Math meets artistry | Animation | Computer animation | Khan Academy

Hi, I'm Rob Jensen and I'm an animator. Before we talk about computer animation and algorithms and all that, let's just talk about what animation is at its core.
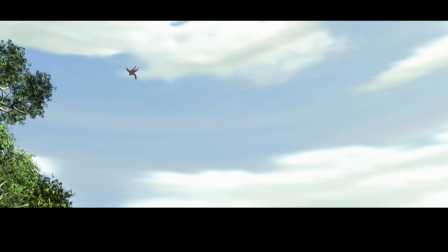[0:10]
All animation is based on the same idea, making changes to a series of images and playing those images back in sequence.
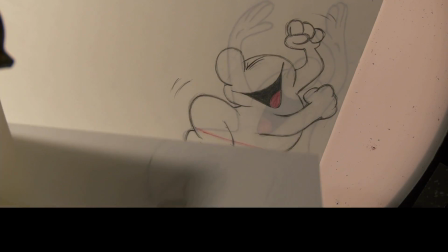[0:17]
Now in hand-drawn animation, we do this by drawing.
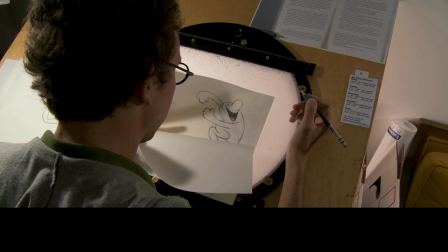[0:20]
Animators draw key poses and then draw a series of pictures we call in-betweens that connect the motion from one pose to another.
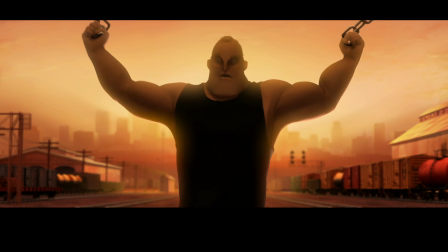[0:27]
It's a lot of drawing. In computer animation, we animate by moving virtual digital models.
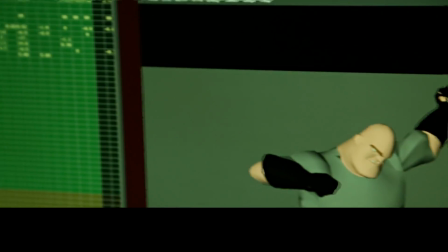[0:32]
We call this posing. The poses we create are translated into coordinates that are recorded on a spreadsheet, and the computer fills in the in-between images.
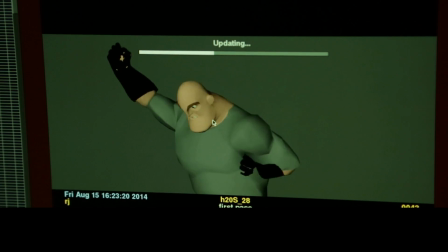[0:41]
These in-betweens are the result of a computer interpreting what motion would move an image from this pose to that pose. Of course, the computer can't act, so it gives us this.
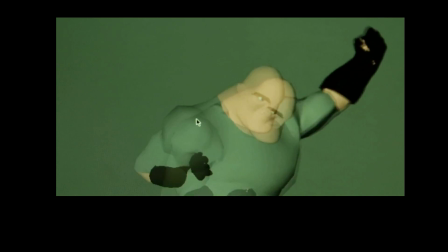[0:51]
We refine the in-betweens to turn this robotic motion into a polished performance, like this.
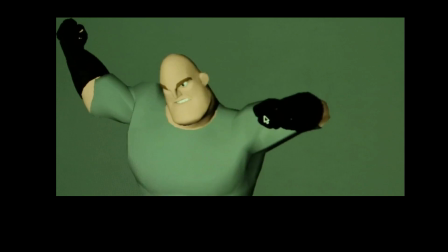[0:58]
And there are many different ways of filling in the in-betweens, but each can be described using a mathematical function called a spline.
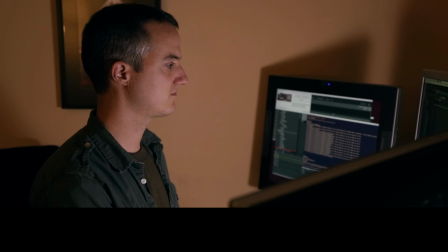[1:05]
And this is where the math meets the artistry. The simplest way to see this spline idea is through a bouncing ball.
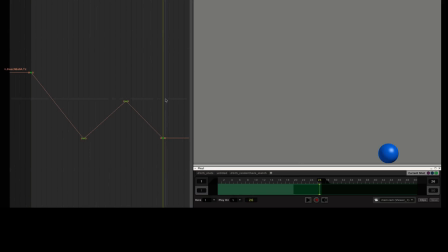[1:11]
I'm going to make it bounce from here to here with four main poses that I define by setting keyframes.
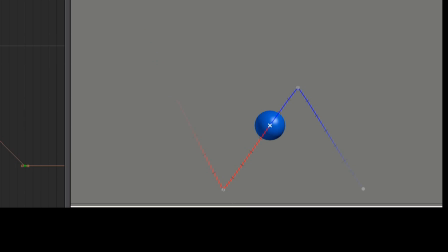[1:17]
The computer draws all the other frames by evaluating the spline. By default, the computer makes a linear interpolation of the motion, and we get something that moves at a constant speed. Hmm. Now, from physics, we know that the ball should accelerate on the way down and decelerate on the way up.
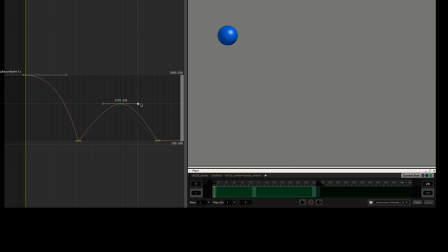[1:33]
I can adjust the shape of the spline to change the timing. Now we got something that looks more realistic, but it's still pretty generic. As an animator, it's my job to bring to life a specific character, so I need to ask myself some questions.
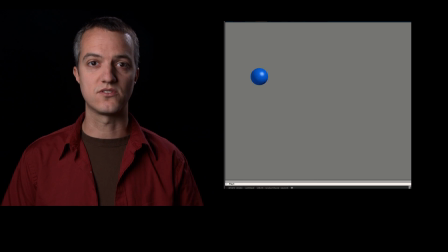[1:45]
Is the ball heavy and depressed like this? Or maybe it's happy. Maybe it's a balloon.
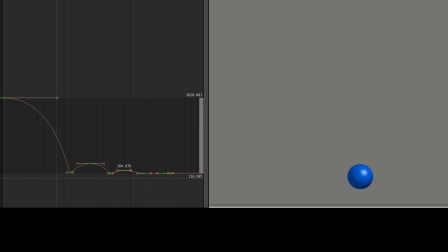[1:51]
Once I answer these questions, I can choose what kind of spline I think will have that effect in the motion.
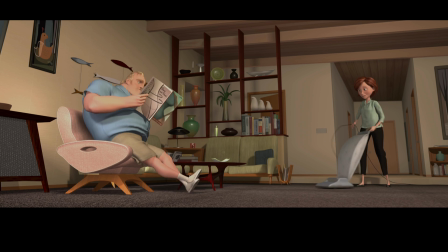[1:56]
Now this gets even more exciting when you're looking at a character and their physics, because how a character moves says a lot about who they are. For example, Mr. Incredible in this scene, the animation needs to show him lifting up a train car. Now, in animation, you can make that seem really quick and easy, but the director didn't want that. He wanted the audience to know that Mr. Incredible could do amazing things, but that it took a lot of effort to do them.
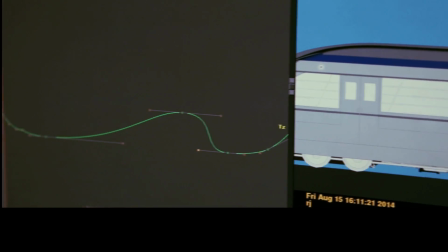[2:18]
So the way we define the speed of the in-betweens will make the difference between the train looking light or the train looking heavy.
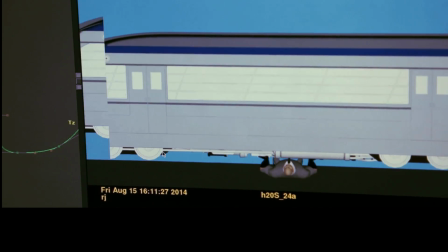[2:25]
So, let's be clear, the computer helps us a lot, but ultimately this job is really about acting. But instead of being in front of the camera, you're taking the performance and breaking it down into tiny little 24th of a second increments and expressing those in an abstract mathematical function. Pretty cool, right?